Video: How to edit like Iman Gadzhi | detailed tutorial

Alright, so we want to change the line, like how much of the line is in between here. I'm going to be dragging it up like this.
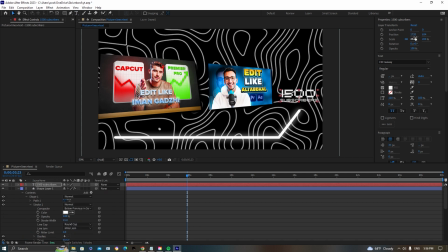[4:25]
And just like that, you can just copy my settings, but I'm really happy with that. So I'm now just dragging up the text and just making sure that it fits. I'm just going to copy the layers like that. Copy the effect onto the text layer. Now you can see the line looks really nice and it's sort of like lagging a bit. That is because we used to posterize time, and you want to put the FPS on 12 when you're using that effect.
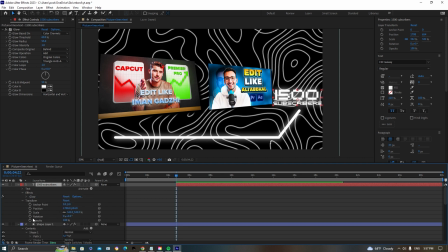[4:56]
We're now creating a simple opacity animation for our text. We're going to be starting with 0 and putting it on 100, and we want it to be fairly fast. The next effect we're going to do is going to be a simple gradient ramp.
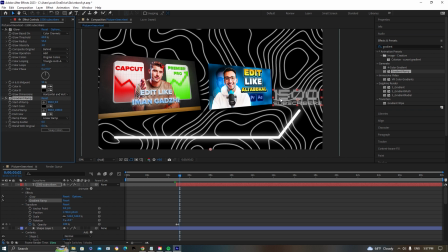[5:15]
We're going to using these settings that I'm displaying right now. And the key here to have is that I'm just going to be using sort of like a black and white. So I want it to be darker at the bottom. I'm just dragging sort of the distance of the gradient until I get what I like.
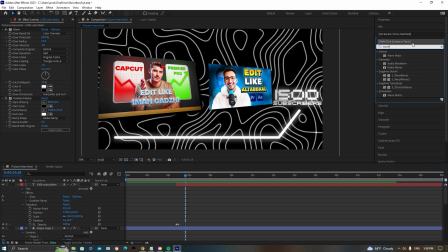[5:35]
Then we're going to be using the wave warp. This is used in basically all of his effects. Here are the settings I'm using. I'm using the wave height to 2, then the wave width to 50, and then I'm changing the direction. This creates a bit of movement, which I think is really, really nice.
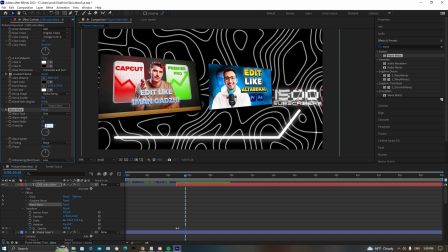And I'm gonna putting the direction on like that. And just like that, that looks really smooth.
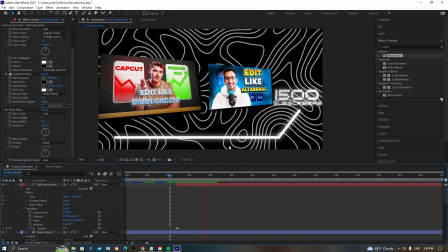[6:08]
Alright, so let's move on to another effect. Yeah, but first let's just write subs instead of subscribers so we can make it a bit bigger. I'm not that happy with how the pictures are standing, so I'm going to be making some adjustments like this until I'm happy with the results.
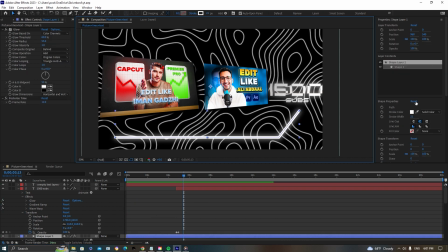[6:30]
Okay, I'm going to be taking the stroke width on the line a bit up because I want it to be a bit bigger. So I'm going to be putting it on about 35.
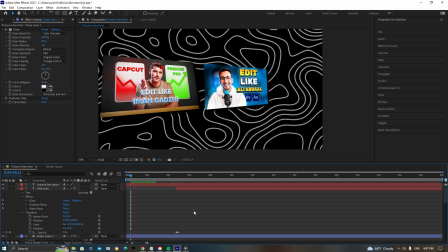[6:43]
Alright, that looks really nice.
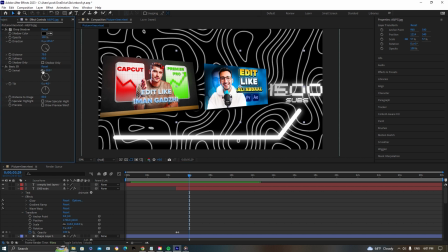[6:49]
Now I'm also just adjusting the pictures a bit to my liking. This is really just a game of getting to the perfection and just playing with the tilt and swivel.
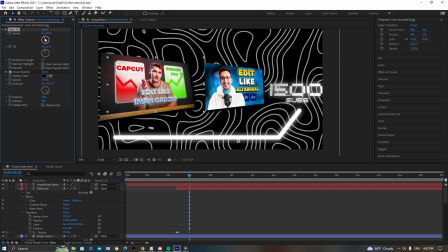[7:02]
But yeah, I just wanted to show you guys the whole process of me creating this because it takes a bit of time to get everything the way you want it to look. So that is why I've sped up this part a bit.
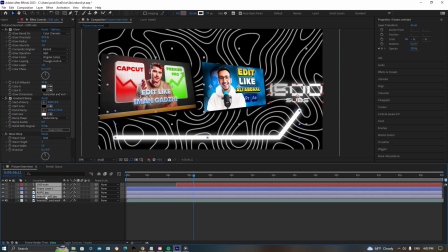[7:16]
Alright, so what I'm going to do now is I'm going to selecting every of the layer and creating a pre-composition. You want to select all of the layers but not the background. The background needs to be separate.
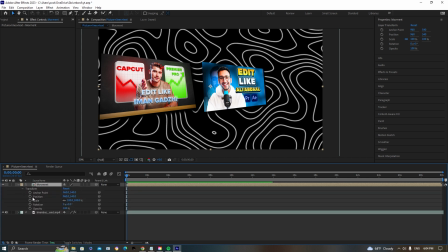[7:28]
So once you have created a composition on all of the layers that you need to have in movement, you're going to drag the position to the right and then create a positioning keyframe.
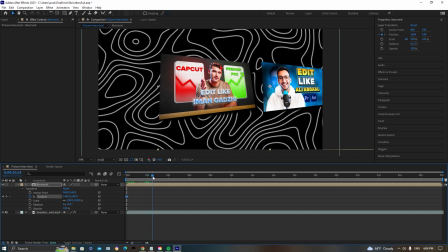[7:39]
And then you want to find where you want it to appear and then drag it in.
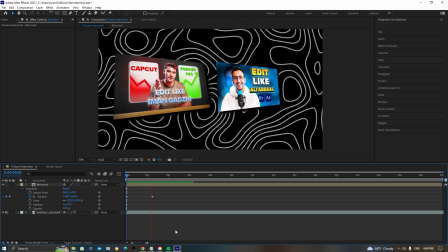[7:48]
But this looks pretty slow and looks not that good.
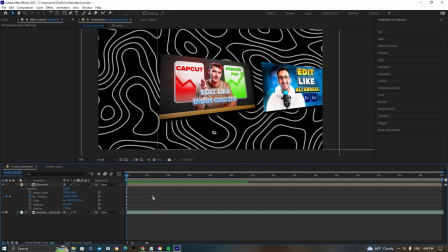[7:52]
So I'm going to be dragging this position keyframe out and I'm going to just make it better like this.
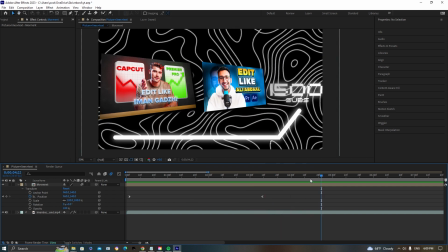[8:00]
Okay, I think that looks a bit better. And you can also take the keyframes to easy ease out and easy ease
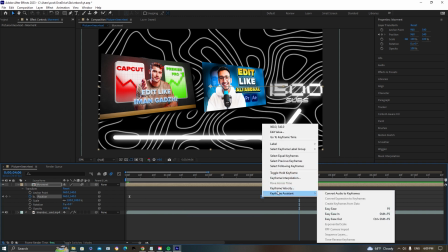[8:07]
in to make it smoother and just make it look a lot better.
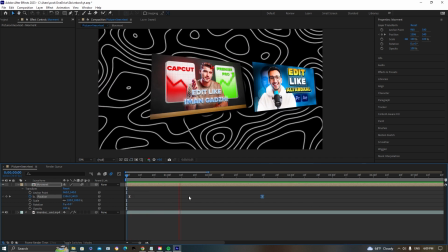[8:12]
If you guys want, you can use the posterized time effect on the pictures as well if you want that laggy FPS look.